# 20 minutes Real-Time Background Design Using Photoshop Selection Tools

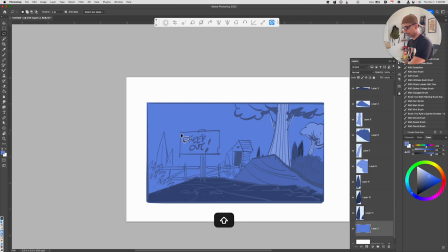(4:09)
And the sign is really what's going to pull us in when we first look at this composition because our eyes are drawn to letters, right?
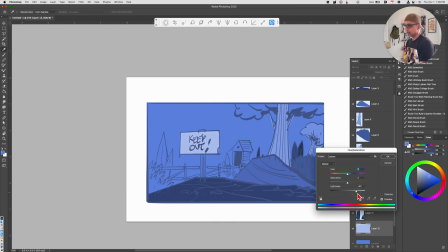(4:17)
Things that we can read, we're drawn to. But I don't want that to be the focal point.
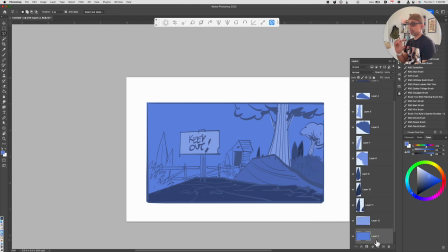(4:24)
So I'm gonna kind of mute those colors. I'm not gonna make it fully white because in a composition that has a lot of medium and dark values, if you have something really bright, the eye will immediately get pulled there. Command J, Command U. I'm just gonna stop saying Command J and Command U because I think you guys are getting this down by heart.
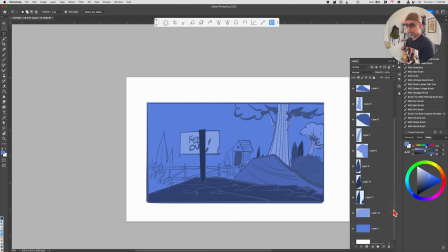(4:43)
But I do believe in the concept of repetition because repetition is something that allows you to develop that muscle memory. So there's a sign, making sure the pencil's layer is still visible. And I've got this fence back here.
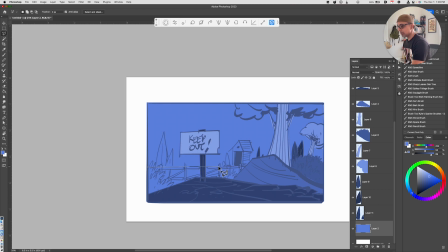(5:03)
And what I'll do is I'll just use the polygon lasso tool and create that rough outline. And then hold down the shift key and create the crossbars.
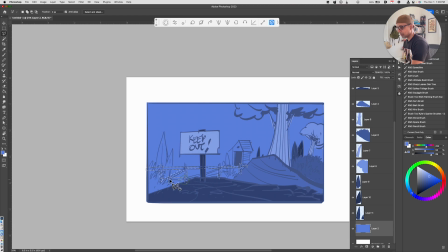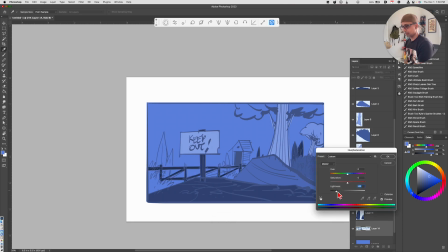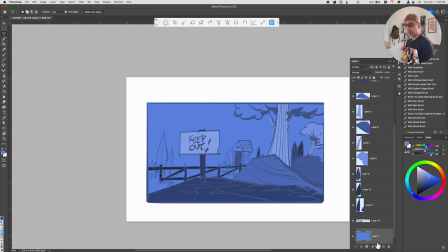(5:38)
And every object that I'm creating is going to be on its own layer. I'll switch by hitting the Shift L key to move back to the organic lasso tool, or the freeform lasso tool.
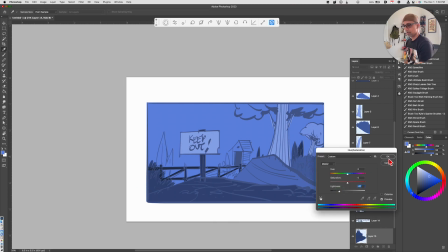(5:50)
Command J, Command U. I'll move that layer on top of the fence layer.
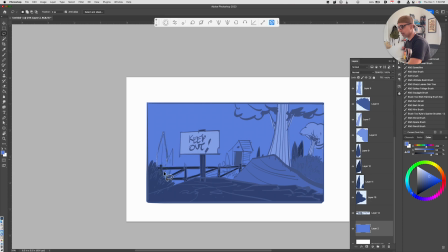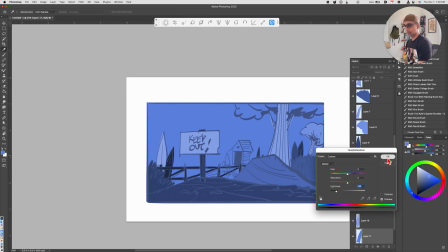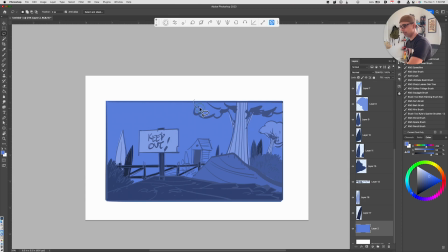(6:14)
In the foreground.
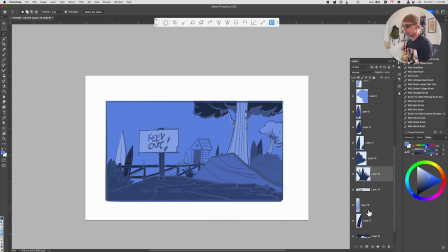(6:29)
So by having things on multiple layers, it makes it just easier to move things around. So this outhouse, or whatever you want to call it, that is going to be polygon lasso tool. Why? Because it's got hard edges. I will make this the lightest element.
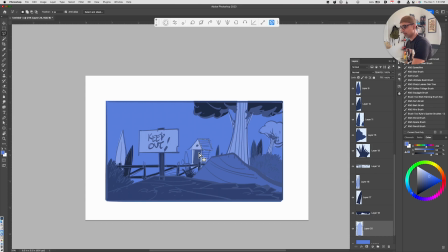(6:51)
Why? Because that's where I want the viewer's eyes to go to. I'm not really thinking about lighting and shadow just yet. I have that kind of in the back of my mind here.
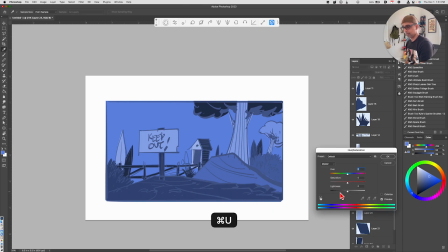And then there's a few other elements here. I'll just quickly mark those in.
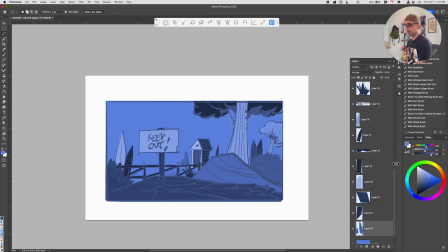(7:22)
I think I've got most of the stuff in now. Okay, so we've got the basic shapes.
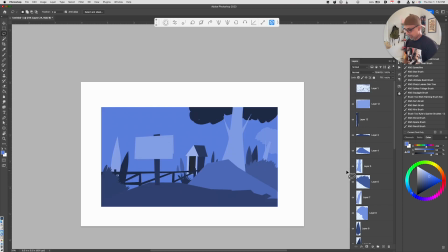(7:30)
Let's go ahead and turn off our pencils layer and see what we're working with. So you can start to see that we've got, you know, a lot of shapes.
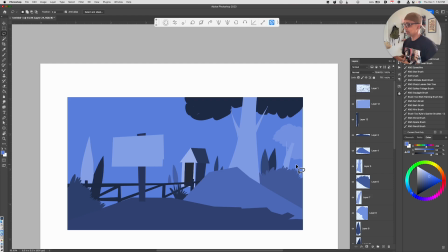(7:38)
It's still looking very flat. We haven't done anything to kind of give any dimension or texture or form to any of these objects that are here. It's just a very flat, dimensionless thing. And you know, there's nothing wrong with this aesthetic. It's just that we could really make it so much more than what we see right here.
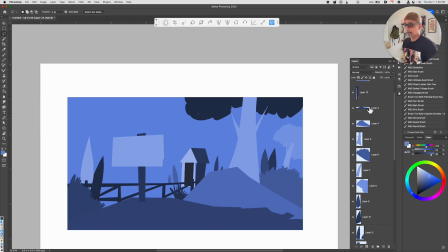(7:56)
So let's start off by looking at our foreground element here. So we've got our foreground element, we've got some rocks. So I've got this on its own layer. I'll come back in with my regular lasso tool. We're gonna create a little path.
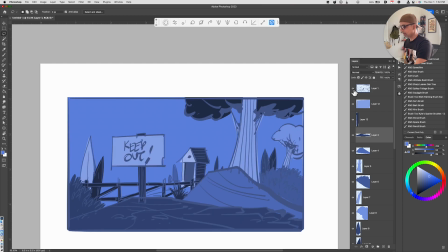(8:14)
I think I had that in my sketch. Let me turn that layer back on. Yeah. It's like something like that.